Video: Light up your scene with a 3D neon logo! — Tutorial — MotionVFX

this is Konrad from MotionVFX, and we are back with another tutorial. I'm gonna walk you through how to present a logo in a visually striking way. Here's how to do it.
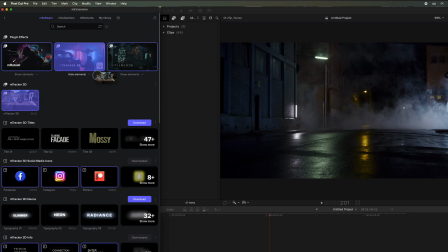(0:18)
Let's start by tracking our scene using MTracker 3D, which can be found in M Extension under the Software tab.
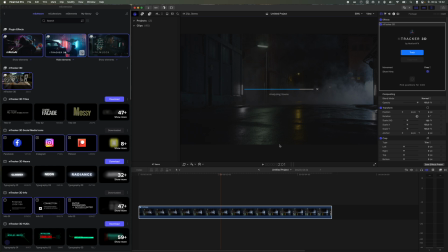(0:25)
Drag it onto your video and click Track.
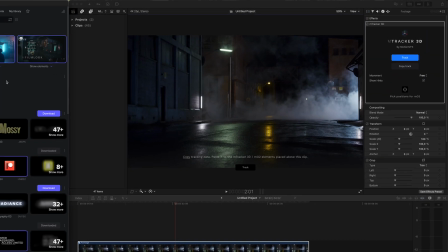(0:28)
Then click the Copy Track button to copy the tracking data, which we'll paste into the Drop Zone 01 preset.
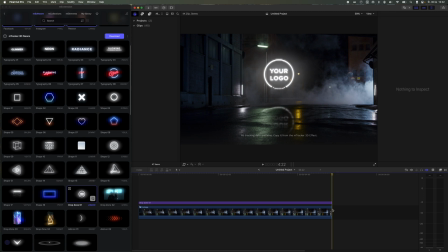(0:35)
This will serve as the foundation for the next steps. Make sure the title is trimmed to exactly the same length as your video.
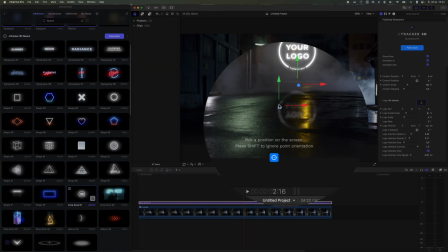(0:43)
After pasting the tracking data, we select a spot in our scene where the drop zone will be placed.
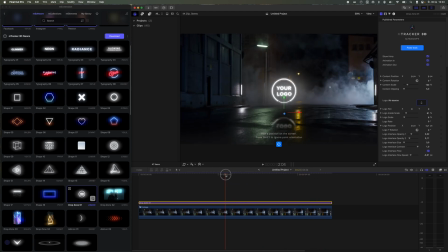(0:48)
So far so good. Let's move on to the next steps. We bring our logos onto the timeline.
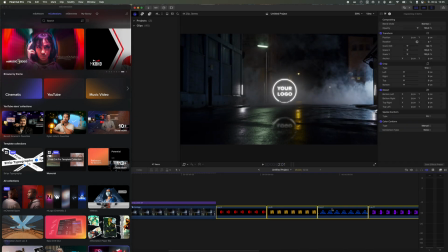(0:55)
Use the keyboard shortcut Ctrl plus D to set their duration to match the timing of the scene.
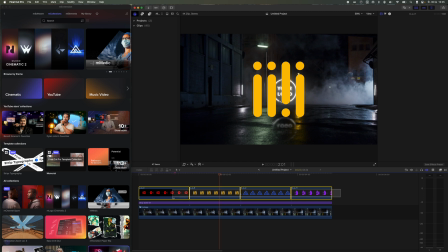(1:01)
Next, we drag them above all other elements and turn them into a compound clip, which we'll use as the input for our drop zone.
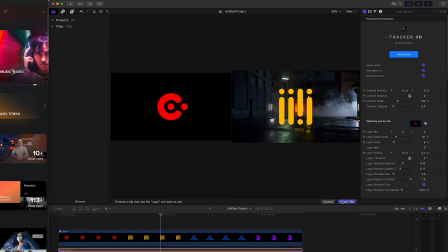(1:11)
At this point, we can hide the compound clip by pressing the V key.
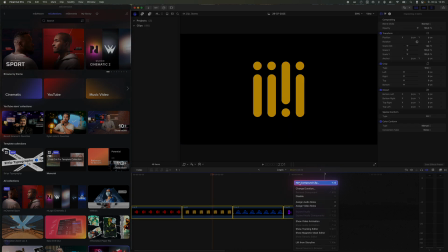(1:16)
We enter the compound clip that contains our logos and nest everything again into a new compound clip, which we'll use to apply the effects.
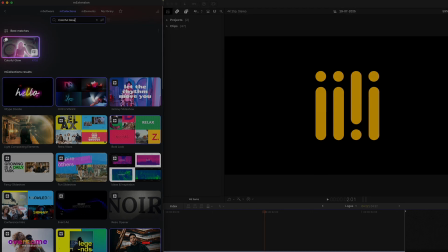(1:24)
Then we go to M Extension, search for the colorful glow element, and drag it onto our group.
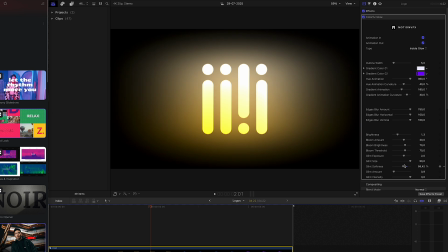(1:29)
Using the published parameters list, we adjust the look of the effect to our liking.
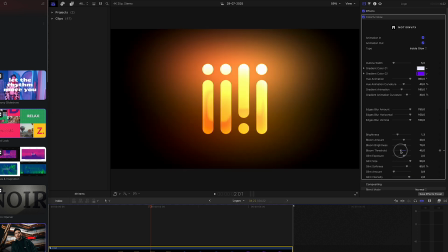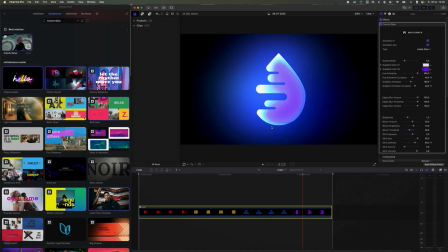(1:40)
As you may have noticed, the glow effect gets cut off at the edges of the screen, so we'll scale down the logos inside the compound clip.
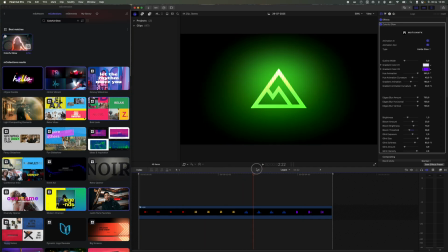(1:49)
This is a very important step, because otherwise the track drop zone would display a cropped part of the image.
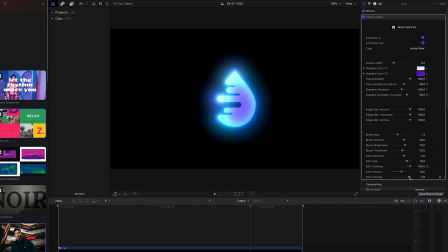(1:56)
A few minor adjustments to the appearance of the glow, and then we move on to main scene where we'll adjust the size of the logo. At this stage of the process, we move on to refining the visual side of the composition, adjusting the scale,
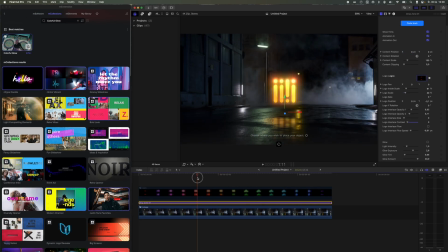(2:10)
fine-tuning the glow's appearance, and setting the reflection so that it fits the footage as naturally as possible.
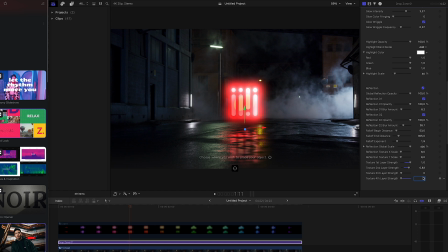(2:17)
Of course, these adjustments will depend on the specific logo used and the video material you're working with.
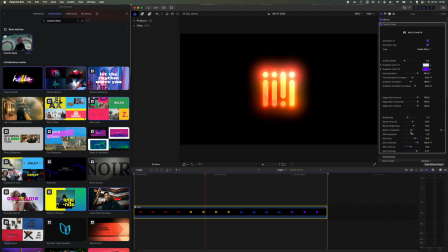(2:23)
I recommend spending as much time as possible on this step, as it will have a significant impact on the final result.
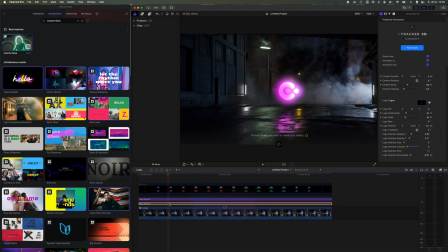(2:40)
I think we need more lighting coming from the glow of our logo. Let me show you a trick to easily achieve this.
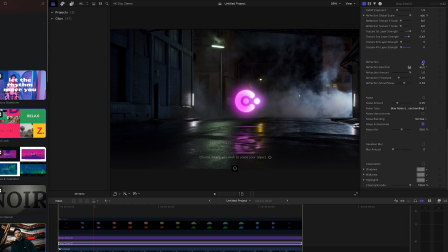(2:46)
I'll duplicate our title and scale it down on the Y-axis to create the impression that it's reflecting onto the ground. In the published parameters list, we'll set the Gaussian blur to a high value so that no details are visible. Just the impression of light being reflected.
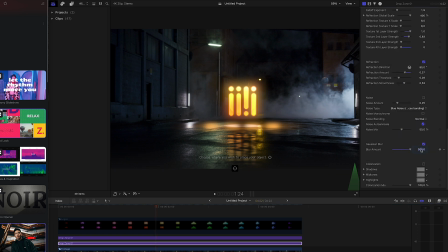(3:09)
I'll take my time and give everything one more polish to make it look just right. I think it's looking good now, but we're not done yet.
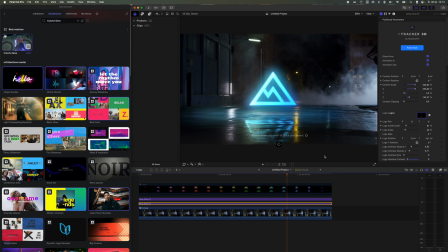(3:18)
I want to add more realism to the scene, so I'll focus on particle effects like fog, dust, and so on.
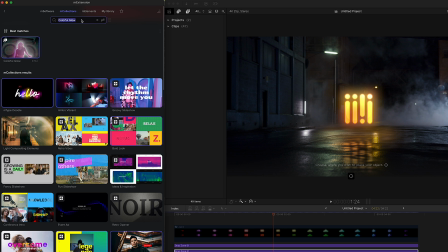(3:24)
I'll find all of these in M Extension, starting with a fog effect.
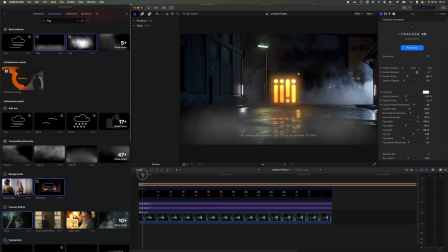(3:28)
Important note, if I want the fog to be visible from the very first frame, I need to move the layer backward behind all the others.
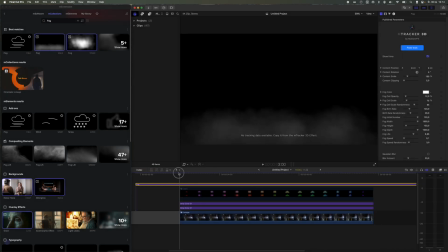(3:36)
I'll do this using the keyboard shortcut Alt-W, which creates a gap.
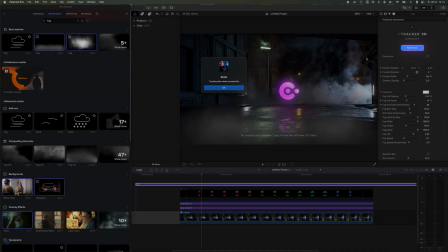(3:41)
Then, I'll drag the fog title so it starts earlier than the rest of the composition.
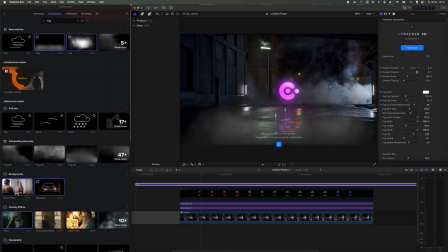(3:46)
Don't worry, later, after wrapping everything into a compound clip,
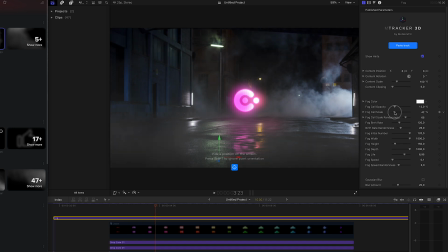(3:51)
I'll trim the extra beginning so the final composition starts exactly when our video begins.
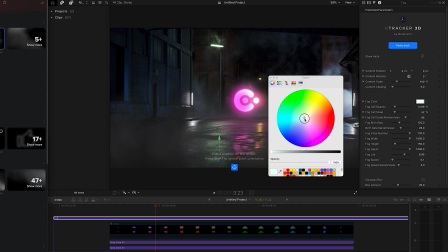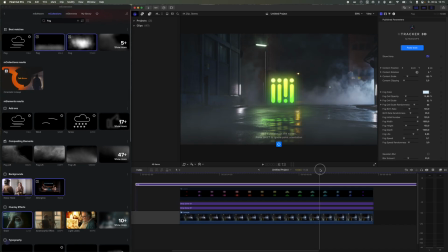A few minor visual tweaks and our fog is ready.